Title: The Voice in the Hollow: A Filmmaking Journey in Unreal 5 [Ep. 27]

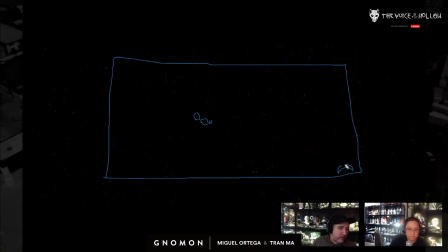3114s
The evil tree at the hole. And this is kind of the pathway, the little alley or the little valley that she walks through, right?
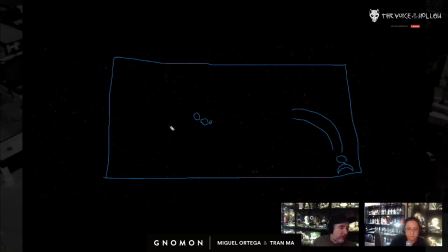3129s
So I need to make sure that all these shots in the chase, if they're running in this direction, the camera can only be on this side. So the camera could be pointing over here,
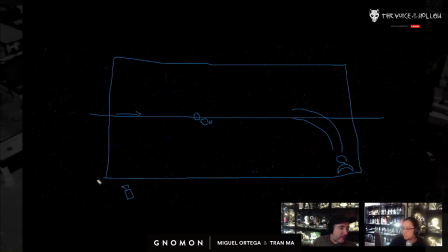3145s
could be pointing in any axis as long as it's from here all the way over here, right? It gets a little tricky though, because once I get over here, I do kind of flip it.
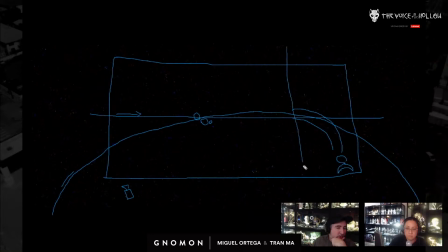3163s
But as this section here, before she goes through the valley, all the cameras have to be on this side. So I come back to this where I'm trying to set up this run.
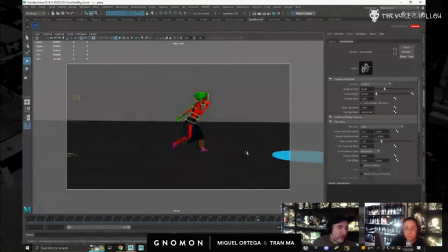3178s
What I mean by that is I need to make sure that she's running from the left to the right.
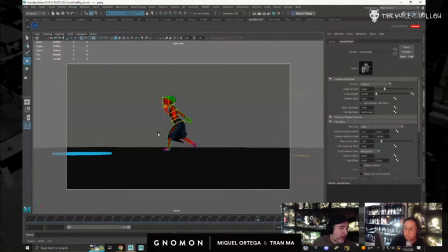3182s
I can't do this because it'll look like she's running away from where we end up.
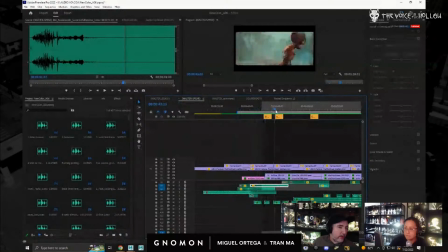3190s
Does that make sense? So like everything is going to the right, to the right, to the right. She's walking. She has to walk. Here it's a little weird because we have an over the shoulder, but you can see that's why we had to put this one in there, or else you would lose a sense of space.
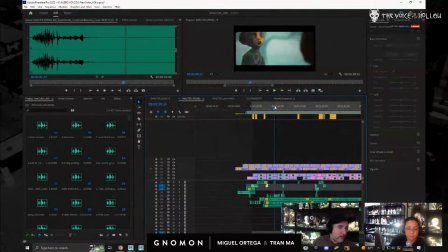3206s
Yeah, you don't want to completely disorient the. You shouldn't when you're watching it. You shouldn't notice it. You should just feel like, oh, it works. Yeah. But when you're doing it, you have to be much more conscious of it and aware of it.
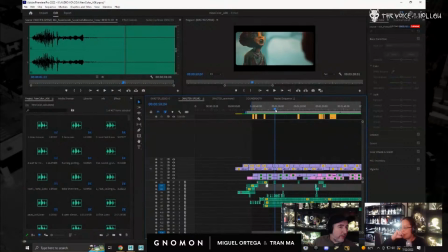3220s
But because this was an over the shoulder shot, we were like, crap, when she goes that way, it's kind of weird. So that's why we had to put that in there again, so that you know, okay, we're moving to the right, we're moving to the right, we're moving to the right, we're moving to the right, we're moving to the right. It's always going to the right, right?
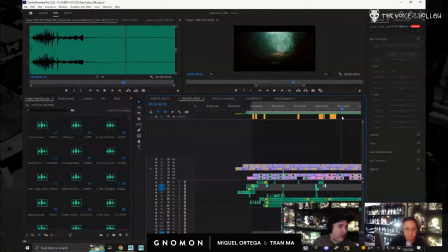3238s
And that just goes back to like old school Westerns where the town was on the left and their house was on the right. And whenever they were going to the left, you know that they were going to the town.
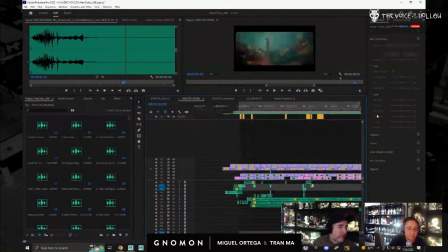3251s
And whenever they were going to the right, they were going back home. And that's just like the film language that we've established for the past 100-something years. So here again, she's going to the right, going to the right, going to the right.
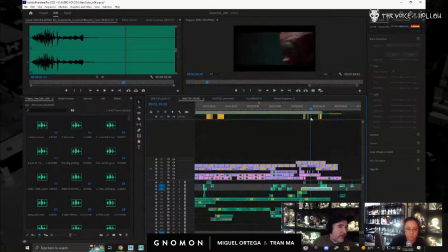3264s
If she were to go in the other direction, you immediately think she's running back, which you could see here, she's going to the left. So you immediately know that. If she were to go to the right at any point during this run, you would think she's going back towards the hole.
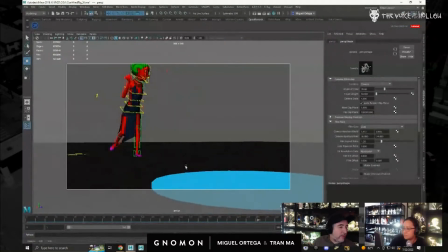3282s
So anyway, so as we're figuring out these angles here, we could only frame them from here to here.
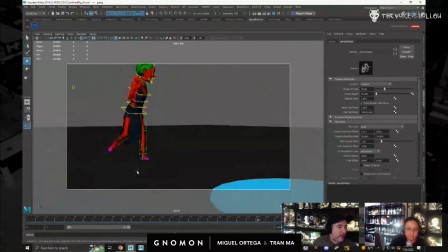3291s
We can't do this or else it'll look incorrect. So when I'm framing these shots, I need to take that into account.
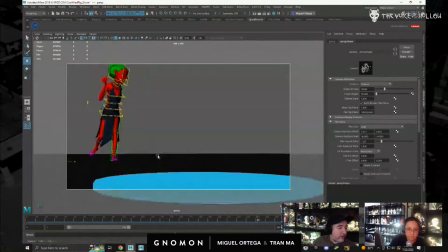3301s
So I'm going to start just framing angles that I like here. And then eventually we'll start bringing them into Unreal to get like a temp edit. So you could see the problem with a 50 millimeter here is that we're not going to have a wide enough field of view.
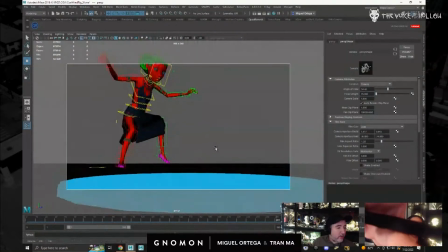3319s
So we might have to go for something wider.
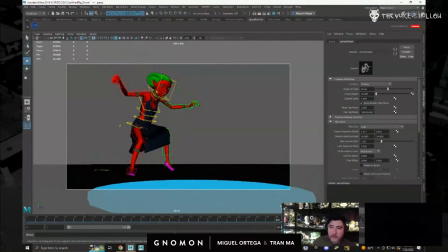3325s
Your mic just sounded like it cut off. Did you turn it off? Okay. So kind of like that, where it's like really in your face. So let's try to do 30.
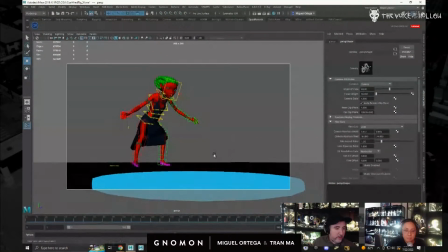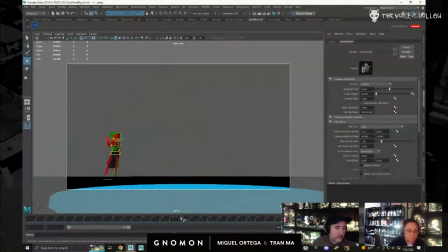And then she runs that way. Okay. So what I'll probably do, I'll